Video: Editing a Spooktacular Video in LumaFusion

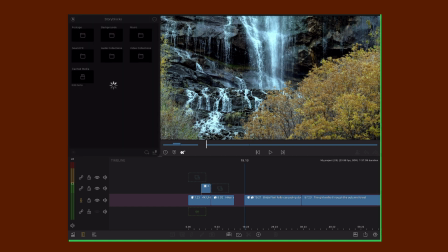Storyblocks has its own category of horror tunes to choose from, so filtering the selection down like this is easy, but you can also search using your own adjectives to make sure you have the music that fits the emotions you're trying to portray.
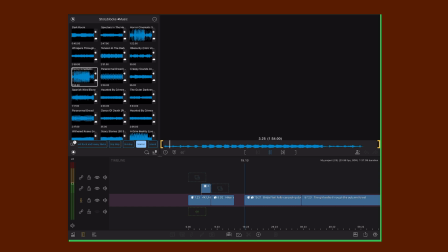The music you choose and the volume you play it at can staggeringly alter the mood and tone of your piece. Just look at these 3 examples and notice how the different clips make you feel.
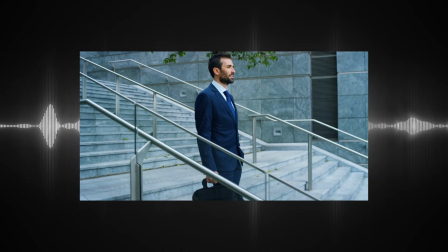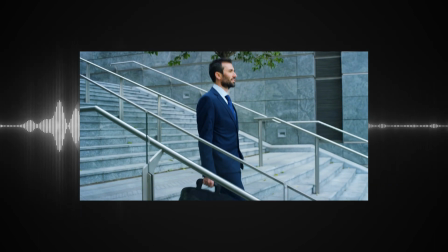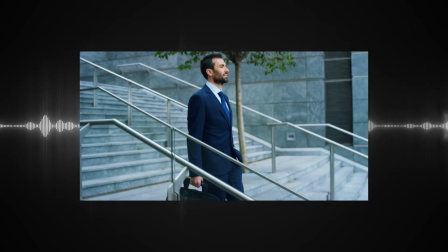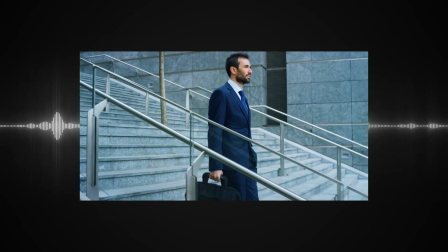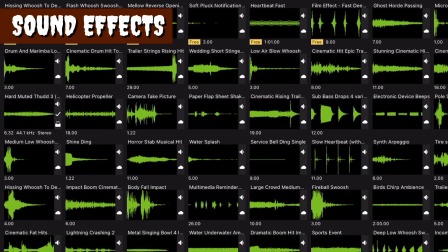Aside from music, short and scary sound effects can also enhance your video by enabling you to add more to a scene than you're able to film.
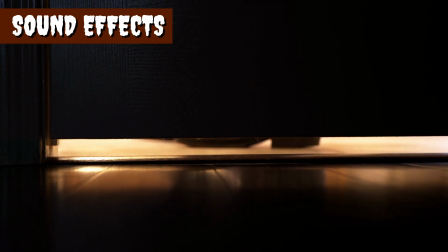Let your creative mind run wild with footsteps,
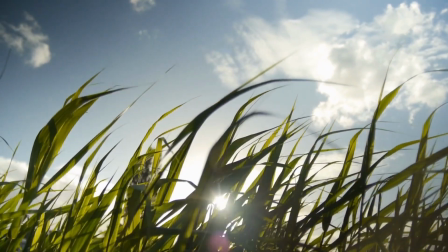creaky doors, the sound of wind, or even werewolves in the distance.
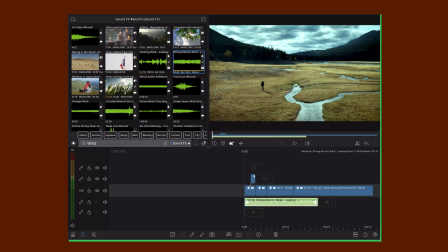If you're working with stereo sound, you can even pan your audio to the left or right to make the viewing experience more immersive for your audience.
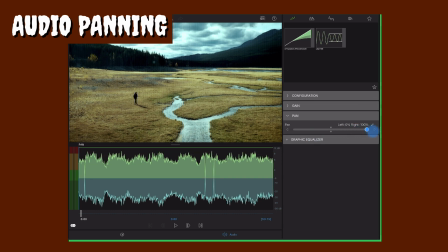Pan to the right and your viewer will hear the sound in their right headphone. Pan to the left and it will come through their left headphone. Or if you're wanting that extra creepy vibe,
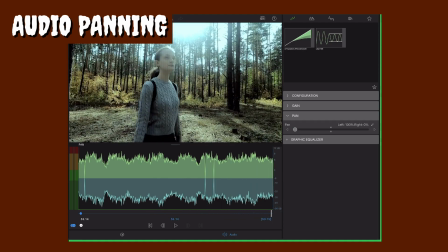keyframe your audio to move from one side to the other as your audio plays out, putting your viewer right in the action.
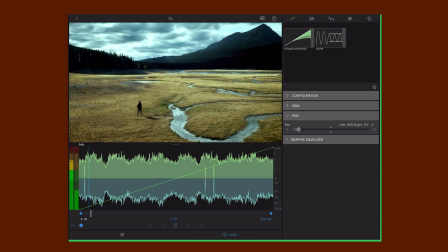Now, while all these sound effects are fun to use, sometimes moments of silence can build the ultimate tension in a spooky scene,
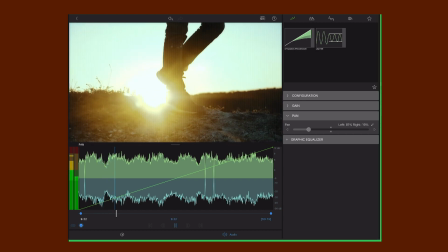where producers give the audience time to guess what's coming next, building more and more suspense.
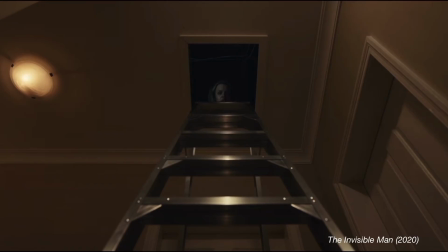Partner this with a sudden sound effect and you'll drive the narrative forward and might even make your audience jump.
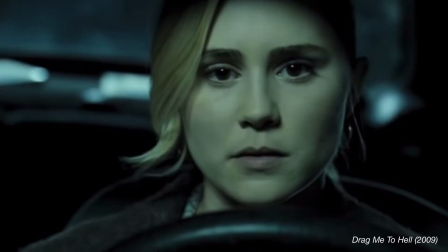So this idea of following silence with a sudden noise shocks the audience and is a classic trait of the horror film.
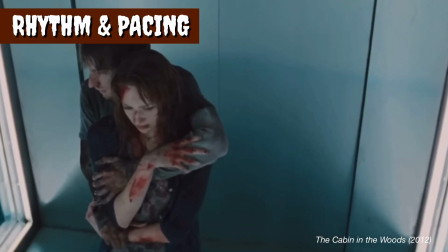In a similar vein, producers also play with the rhythm and pace of their clips,
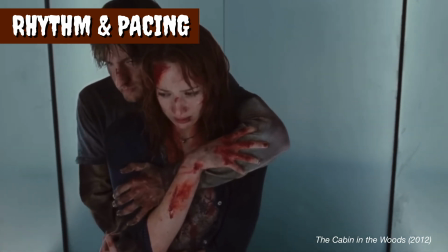pairing slow-paced sequences with fast action to keep audiences on their toes.
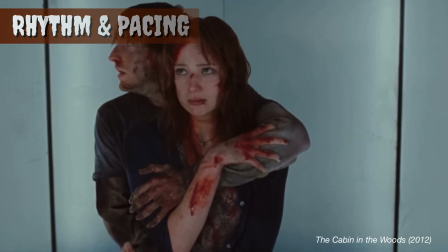Starting your shot sequence slowly can help you create a feeling of intimidating tension,
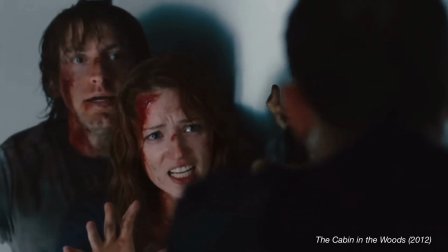which immediately turns to panic as the sequence speeds up.
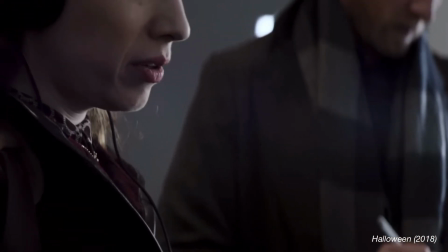You can see that using all of these elements together, the pacing, colour, music,
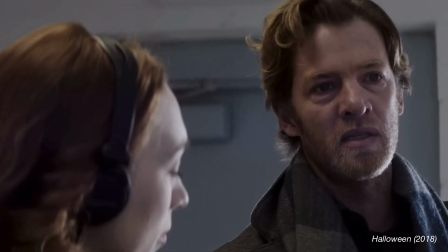sound and visual effects can all create a hair-raising experience for your audience,
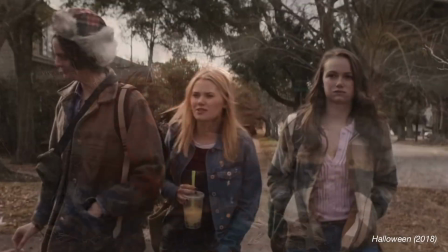even if you don't have a huge amount of material to work with.
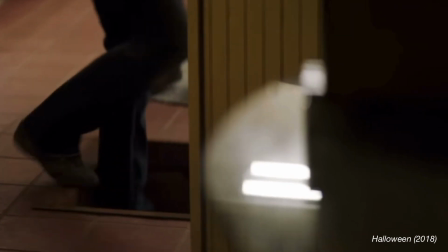But let's face it, it wouldn't be Halloween if we couldn't have a bit of fun with some creative ghastly visuals like smoke,
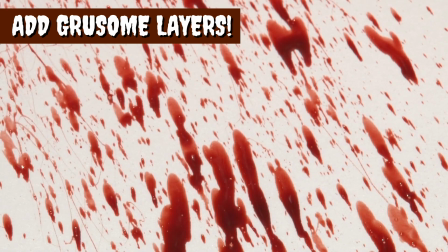cobwebs, or even blood to make your edit stand out. Just use the range of keyers to adapt your content to the scene, altering the opacity,
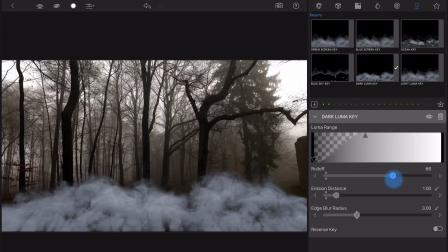speed, and frame and fit to send shivers down the spine of your viewer.
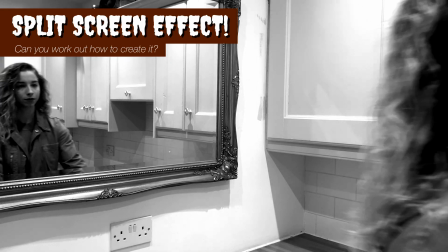So, what are you waiting for? The creativity is in your hands. The LumaTouch team is hungry to see your edits, so send them in to us, if you dare.